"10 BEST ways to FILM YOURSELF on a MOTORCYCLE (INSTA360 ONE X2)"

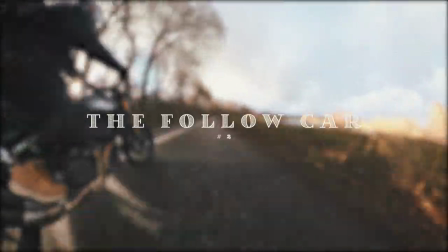448s
Next up is the follow car and because I don't have the budget for one then being
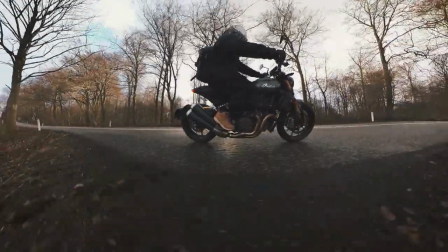454s
able to mount the camera to the side of my frame then you are able to achieve the same look.
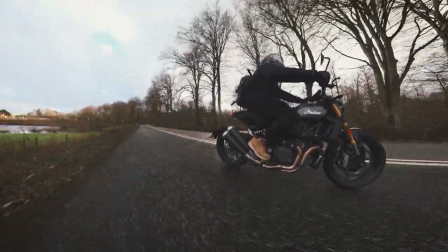460s
Just remember not to hit anything with the camera flying on the side with you.
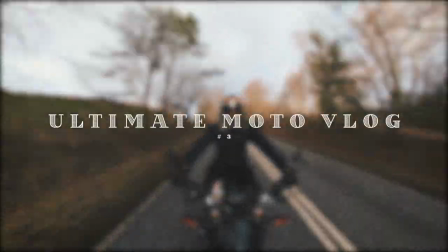468s
What we have here is the ultimate motovlog. This is the most awesome way to motovlog.
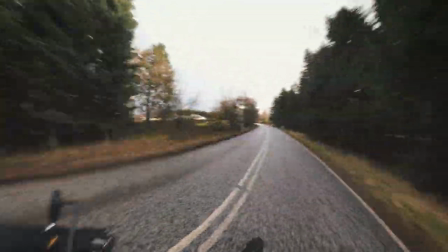475s
You don't need to have anything attached to your helmet and now you can film yourself but also the road in front of you.
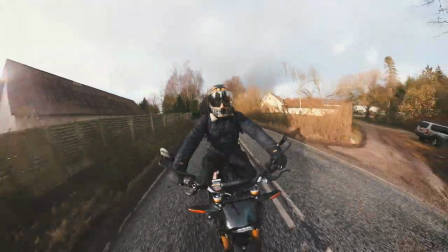483s
This is my go-to setup when doing first rides.
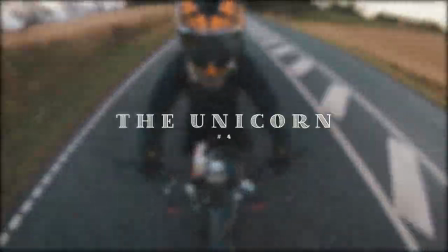488s
Then we have the Unicorn and just like the name that is how you're
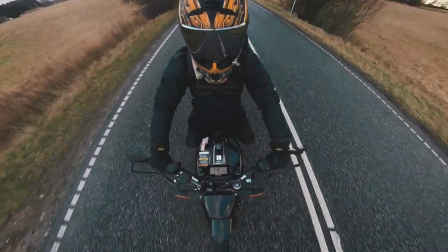493s
going to look but it really does give you an unique angle while riding.
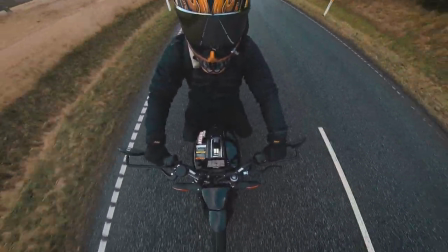498s
The mount on top of your helmet has an awesome build quality so you won't feel anything dragging in your helmet when going fast.
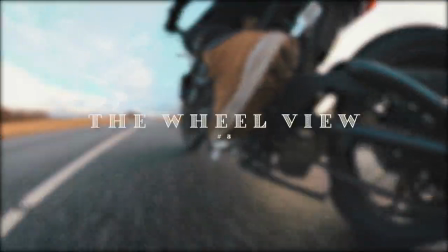507s
Mount the camera as low as possible and then you will get the wheel view. a very cool angle because it is so close to the ground so it
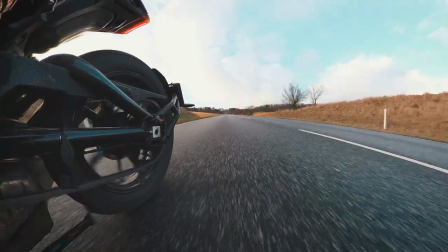515s
really gives you this feeling of how fast it's going when seeing the asphalt just disappearing out of the frame this setup is amazing on the
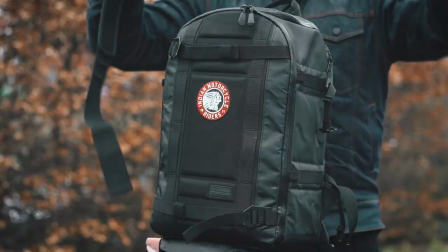524s
track day this
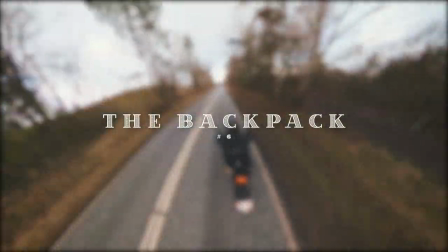528s
one I call the backpack but for two reasons mounted to your hip like it was a bag or simply around your backpack and then go
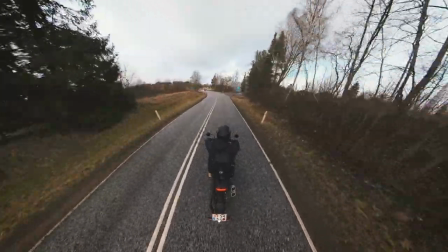536s
as high as you can with the Insta360 this also gives you the feeling of the camera flying around on top of your head.
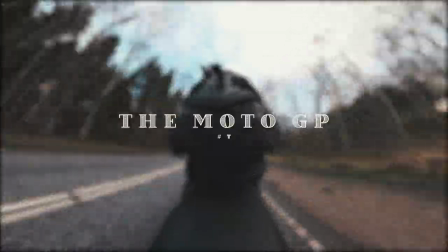545s
This is the MotoGP style, cause yeah you know why.
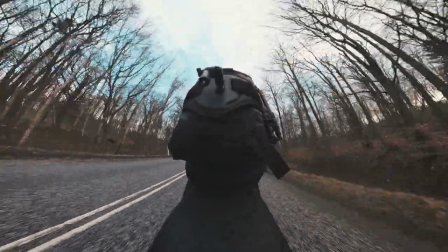550s
Maybe not so much with a fat backpack as I have to have with me on a shoot, but without it really gives you this feeling of being a passenger on the ride.
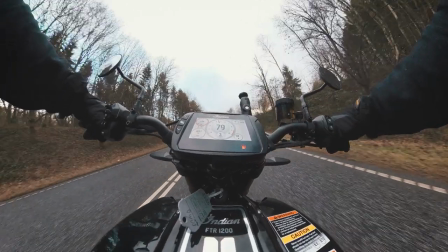560s
I call this one for the peekaboo.
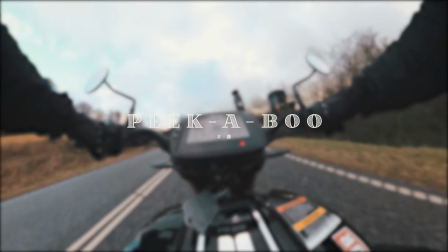562s
Mount it on top of your tank and in the middle and then you will have this view of your speedometer and then the surroundings around it.
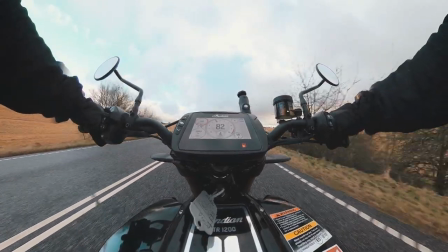569s
remember that this is an angle that is nice to have together with some of the others so you have multiple angles to edit.
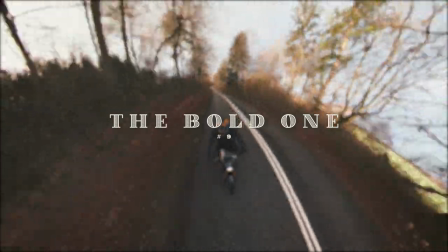579s
Number nine is the bold one and probably my favorite because mounted in the same way as the ultimate motor block
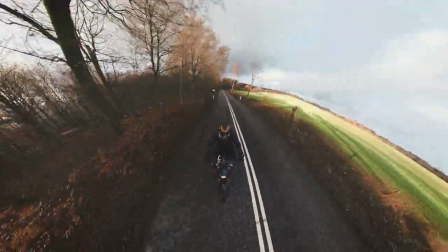586s
and then go with full extension with the selfie stick and then you will have this sick view of you riding your bike.
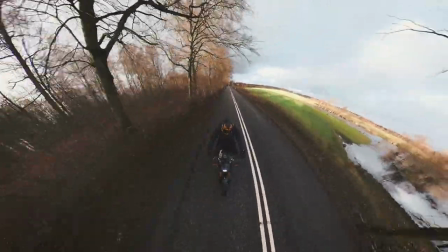594s
It really creates an angle where it's really hard to tell how the freaking hell you were able to film that.
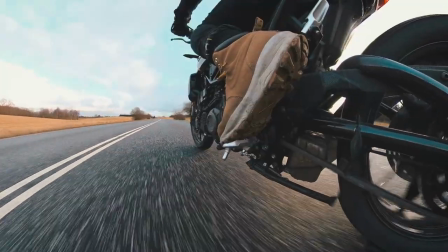601s
Last but not least we have the edits.
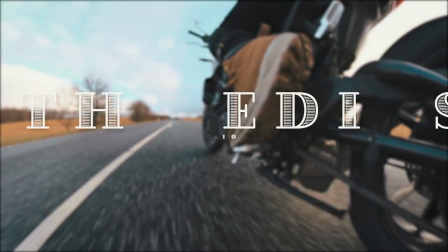604s
Here I'm going to show you a creative way to use the Insta360 app where you are able to edit all of your films on the fly.
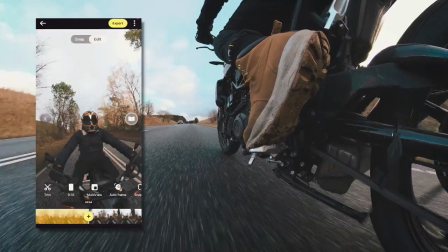612s
Super easy interface that gives a lot of sense when you have played with it for a couple of minutes.
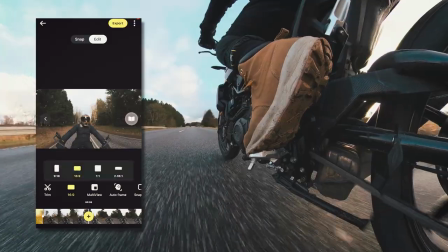617s
But this app is not only for editing your 360 content in a traditional way,
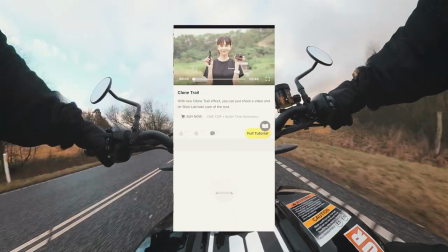622s
cause they also have this tutorial page where you can pick and choose from different
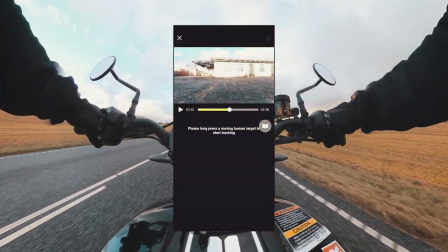627s
themes and the one I'm going to show you is called the clone trail.
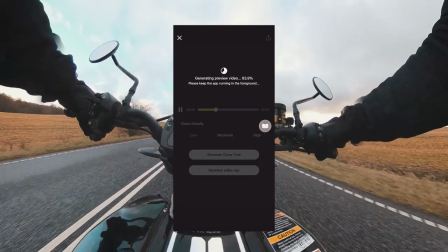632s
Set up the Insta360 ONE X2 on a little tripod and then do a classic flyby.
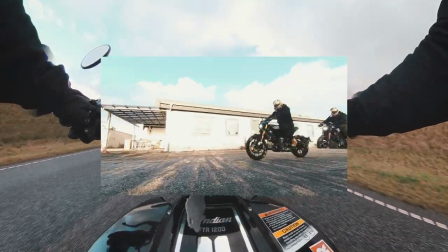639s
Then just by clicking on the bike in the app then it will create this freaking awesome clone trail video in matter of seconds.
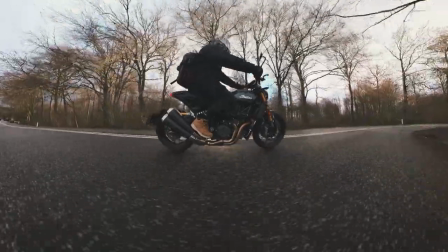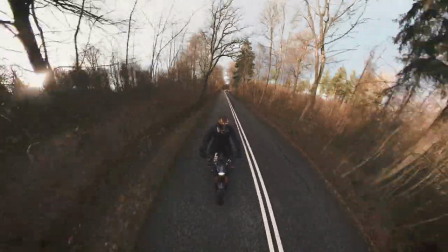So that was 10 ways to film yourself while riding your motorcycle and a little pro tip from a person who has done a lot of 360 recordings in the past always make sure that one of the lenses is facing the main subject you are filming because it is software that is stitching up the 360 video and even though it really don't happen as often glitches can happen in the matter of milliseconds so just remember to have one of the lenses facing the main subject.